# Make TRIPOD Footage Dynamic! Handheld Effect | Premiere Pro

So it's basically the same, just these ones have a little bit more dynamism, so you can use them in longer clips.
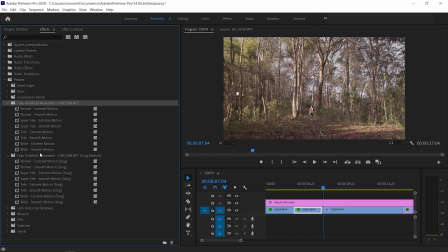But we have some variations. We have this effect for wide shots or wide angles, then we have for telephoto, super telephotos, and then for normal range. So let's see what the super telephoto does with the extreme motion. If we just drag it on top of a clip, here we can see it really crops in just a bit.
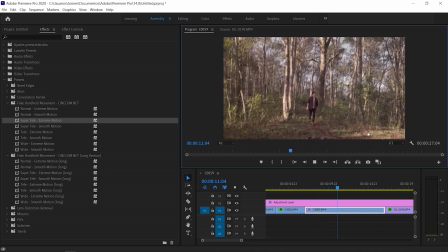And then here we can see the movement that adds, it's really drastic. So but in this case, I don't need so much movement, guys. So what I'm gonna do is just Control Z. I'm going to check out the super telephoto zoom, and we can see that the movement is a bit more smooth, but it just crops in.
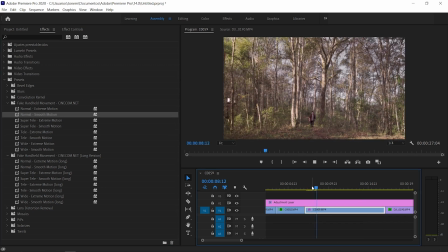So I'm going to use the smooth one from the normal one, and now we can see that the movement is a lot more natural, like if someone was sitting there just holding the camera. So how this effect works is basically what we did with the original movements that we already did, But as we can see over here,
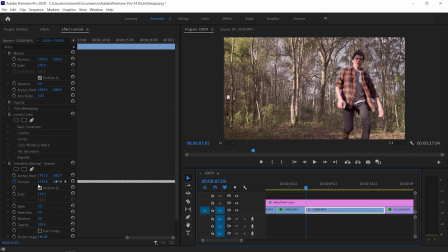we have so many keyframes over here in positioning. And as we move, you can see that the positioning, it's all over the place. It moves up and down. And that's basically how you can also make this effect manually. But I just highly recommend you just to download the plugin and get it all over with. So it really adds this natural effect to your videos. Now, I also like to apply this effect to drone shots, particularly because it adds a little bit more of an effect, like someone was shooting or taping the shot from a helicopter using a telephoto lens or something like that.
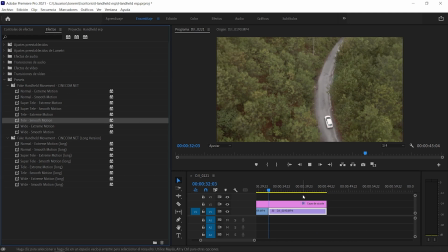So I'm just going to drag this effect in this case. Maybe you can use a long telephoto, but it just adds a bit too much movement into the frame. As we can see, everything is a bit jittery, like if there was a lot of wind. But in this case, I'm just going to go with the normal, the smooth version.
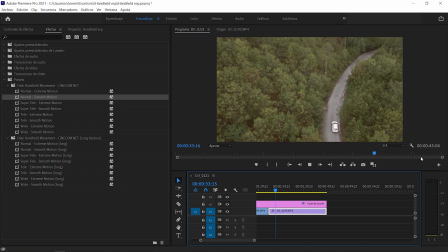And it just adds, if we play it, just adds a little bit of movement, like if someone was shooting from a helicopter with a long telephoto lens and there was a bit of wind and they didn't have any stabilization with them. So guys, those are some quick tips that I use all the time when I'm shooting by myself with a tripod to make my videos a bit more interesting, a bit more dynamic with some natural movements. Well, fake movements actually, but they add some movement so they're not too boring. So remember, the presets that we use to edit these things from Cinecom are going to be linked down below. They're free, you can download them. And also guys, the videos that I edited right now, they're edited with my LUT pack, which will be linked down below alongside with my presets and LUT shop if you want to support me. Other than that guys, I hope you're doing well. I'm Tony Fuentes. Remember to like, subscribe, share it with a friend. I'm Tony Fuentes. Cheers to all of you. See you in the next one.